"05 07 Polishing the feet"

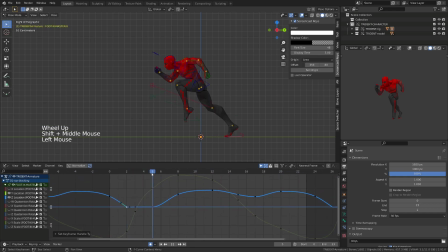(4:09)
And as you may remember in the previous cycle we have created, the interpolation of the foot while it's on the ground should be linear, because once on the ground, the feet will travel at a constant speed. I can convert the keys on frame 2 and frame 5 by
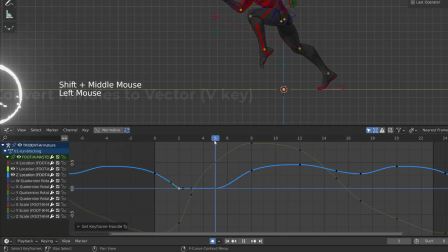(4:28)
selecting them and pressing the V key and switching to vector.
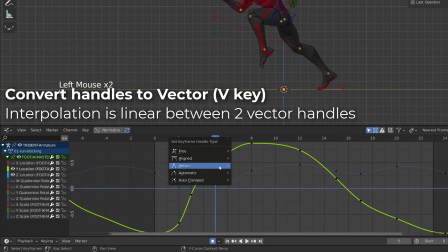(4:33)
Then we can delete any key between frame 2 and frame 5. We'll have to do this for all the location curve Z, Y and X. For the time being,
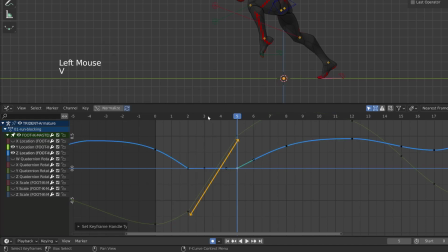(4:43)
we are focusing on Z and Y. Once done, both curves between frame 2 and 5 are linear,
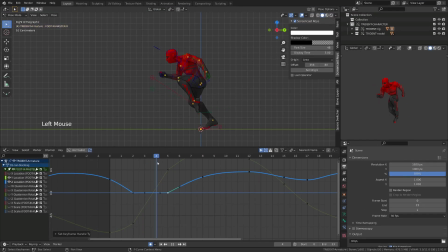(4:49)
making a straight line. This is the kind of obvious moment while polishing the feet. From there, I will then focus on getting a good feeling for the rest of the motion. As the foot leaves the ground, it still has momentum from the moment it was traveling on the ground.
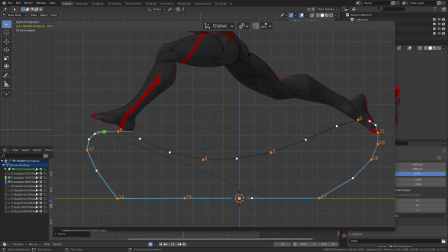(5:09)
This is why I like to push it back. I want to favorize the backward and forward position and have a quick motion during the passing pose. The passing pose doesn't read as well as the up pose and the pushing pose.
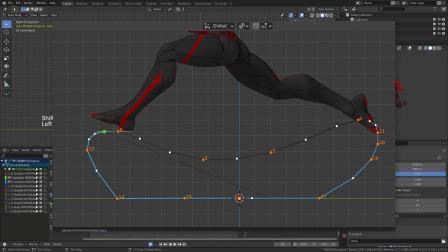(5:24)
Favoring the airborne poses of our character, his run will feel more agile and light.
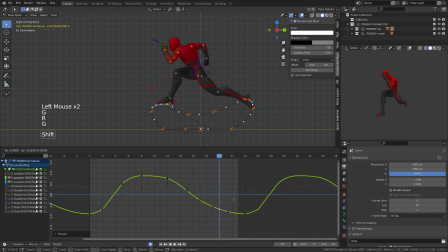(5:31)
Why in the end I have a tight spacing around frame 12 and frame 0. As the feet ease or slow down into their extreme pose, and then I will accelerate during the passing poses.
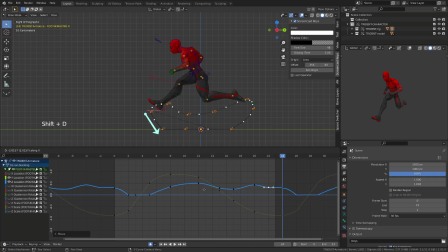(5:46)
Another thing I like to do is to have a great acceleration just before the contact pose, so that we can feel that the foot is smashing on the ground and then pushing backward.
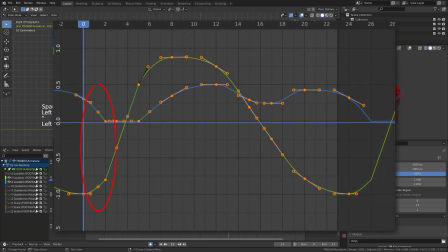(5:58)
And we can see this acceleration between frame 0 and frame 2, where our curve gets more and more vertical.
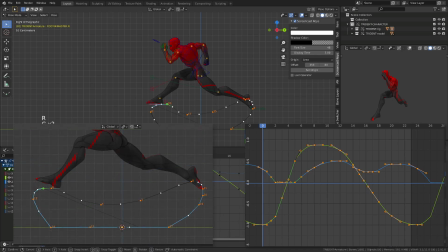(6:06)
As usual, here you can see the final polished curve of the Y and Z location of the feet. Try to match the motion path you can see on the screen. You can pause the video there. Next step is polishing the forward rotation of the foot.
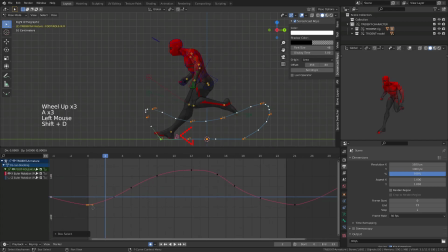(6:23)
To do so, as explained during the blocking, I always favorize using the foot roll controller. I will make sure that I have a nice heel contact on frame 2 and that I have at least one frame with a flat foot.
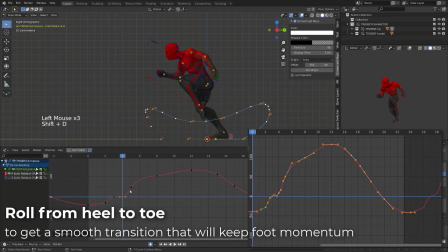(6:39)
X rotation of this controller must be set to 0 around frame 3. It might not be the case if you study sprinter references, where they are mostly contacting with the ball of their foot, as they are constantly accelerating forward.
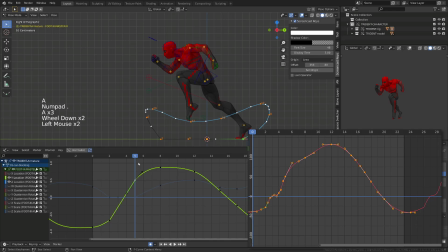(6:55)
But for a constant speed run cycle, it's better to contact with the heel. It will look better, you will have more contrast into your motion, and the idea is to transition smoothly from the heel to the toe, so that the character keeps momentum.
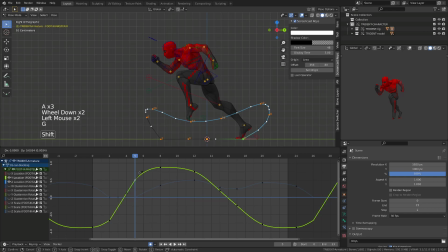(7:14)
As I'm reworking the heel position, the leg is less straight during the pushing pose, so I can slightly offset the Y location curve of the foot, and then get back onto my heel controller.
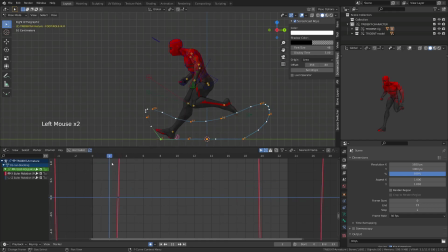(7:29)
Again, we are not into a linear workflow, and we need to go back and forth onto the different controllers to hit better poses. Here I will get back onto the torso root controller and select all the keys of the Y location and
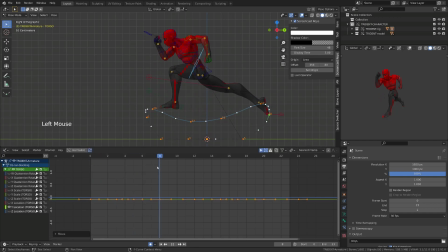(7:44)
move them down to push the whole body of my character forward and get a more dynamic pose. From there, I will select again my foot controller and move its Y curve slightly down on the contact pose and on the pushing pose.
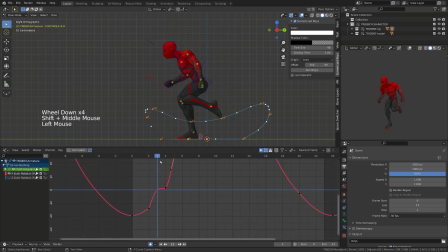(8:01)
So we are always refining the position of our character. Now I can get back to work onto the heel and make sure I have a nice roll of the foot. Here you can see again the curve as a reference and use it to polish your own curve.
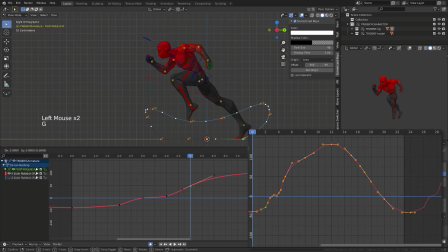(8:17)
But you may focus on your own run cycle, because this specific curve matches my specific animation. And if you have differences regarding your feet position or the height of the torso controller,
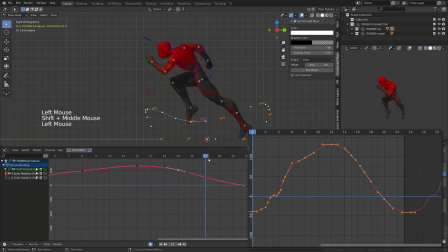(8:34)
you will have variation. The idea is to make the tip of the foot slightly pointing backward and down during the passing pose to get this nice dragging motion, and transition into having the heel down while the foot is about to hit the ground.
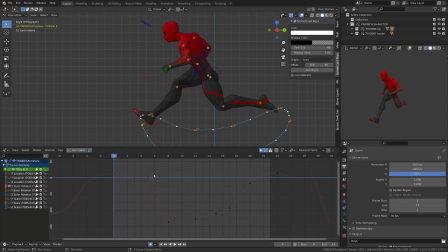(8:51)
Next, we will polish the toe controllers. This animation, I've only used the main toe controller.
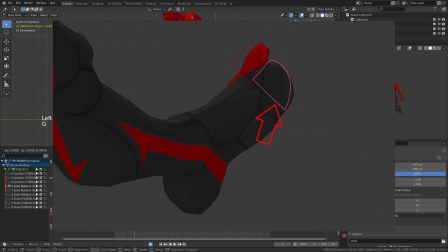(8:59)
Since the big toe controller moves along with it, that's perfectly fine.
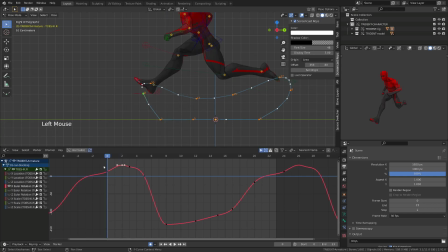(9:03)
This part of the animation is pretty straightforward. First of all, we will only be animating using the X Euler rotation curve. This is to create a nice follow-through animation of the toes dragging, something similar to what we did with the tail of the squirrel character.
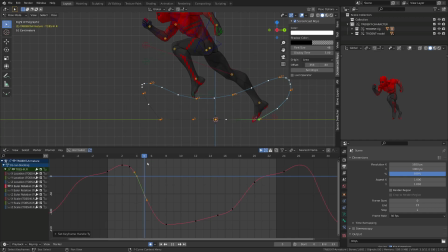(9:21)
It's important to cancel the rotation while the foot is on the ground so that the toes won't clip with the ground. This is why the keys on frame 4 and 5 are switched to vector.
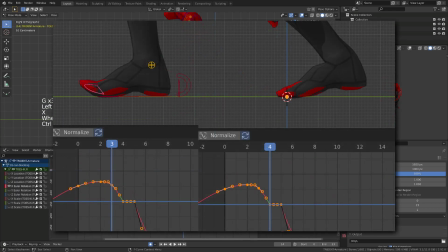(9:33)
One interesting subtlety I've done, delay by one frame the moment the toes get flat on the ground. The foot gets flattened on frame 3 and the toes follow through on frame 4.
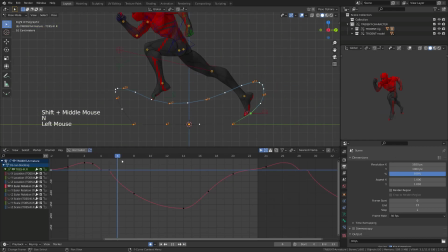(9:46)
When the foot leaves the ground, the toes are pointing toward the previous pose, When the foot is moving forward, the toes are slightly pointing backward. One thing you can use to help yourself is the motion path of the foot we have on screen.
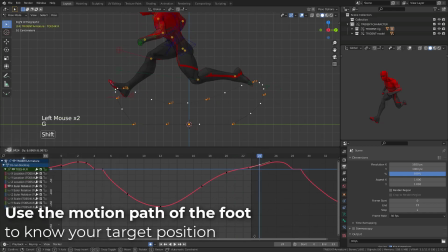(10:03)
The toes should be pointing toward the previous frame during the cycle. This in most cases will bend them way too much, but then you just have to adjust their curvature so that the foot have a nice and natural pose.
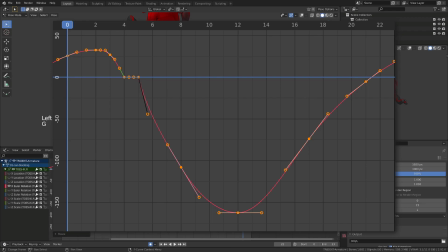(10:20)
Here is the final curve of the X rotation of the toe controller.
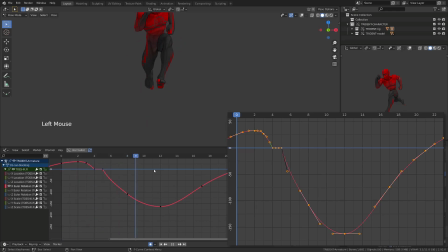(10:25)
As usual, you can pause the video there to compare this curve with yours, and again, this is the curve of my animation.
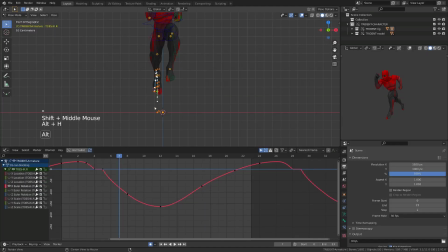(10:33)
Yours might be a bit different. We've been mostly working on the foot from the side view. It's time to revise it a bit from the front view with the X location curve. I've selected back the foot controller, hidden all the keys but the X location, and we will work on the side-to-side motion.
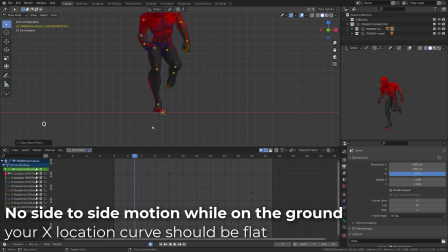(10:53)
Remember what I told you regarding the location of the foot when hitting the ground, a linear interpolation.
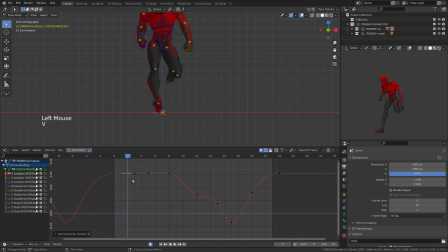(11:00)
And regarding the side-to-side motion, we need a flat curve, meaning that the foot will move onto a straight line. To do so, I will convert keys on frame 2 and 5 to vector, and get rid of any keys in between.
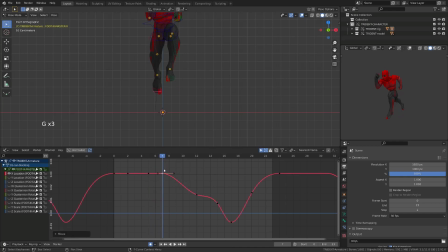(11:16)
While I was originally planning to make the foot push inward when leaving the ground and then during the passing pose getting on the outside,
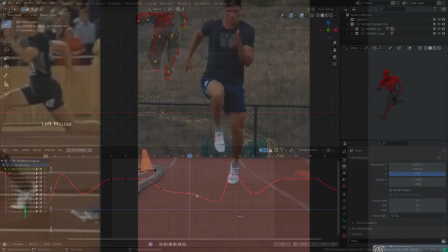(11:26)
decided during this polishing stage to do the inverse. As I told you before, this motion can vary from people to people,
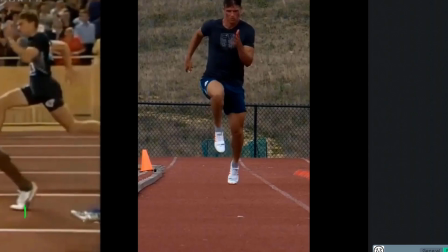(11:34)
depending on anatomic attributes, but also the skill to run from this person. Since my character is agile and skilled, it might be better to kind of follow the motion of an athlete.
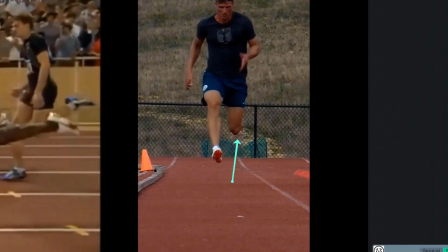(11:47)
In this case, the foot is getting outside while getting off the ground,
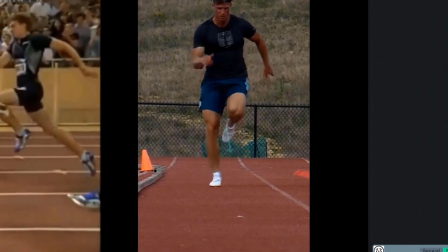(11:52)
inside during the passing pose, a bit outside during the up pose, and finally hit its contacting pose.
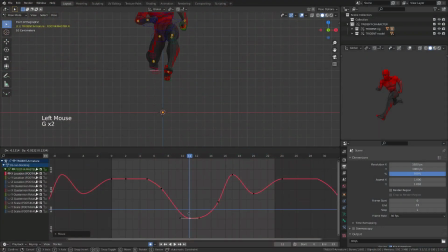(12:00)
You should keep this side-to-side motion pretty subtle. If the motion is too contrasted, the run will look a bit sloppy, as if your character was lacking of control. So beyond the motion here, we are defining the character.
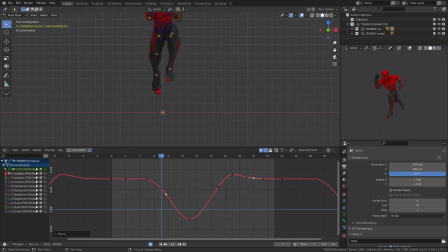(12:17)
We are defining who he is and how skilled he is. And this is what makes the difference between motion and animation.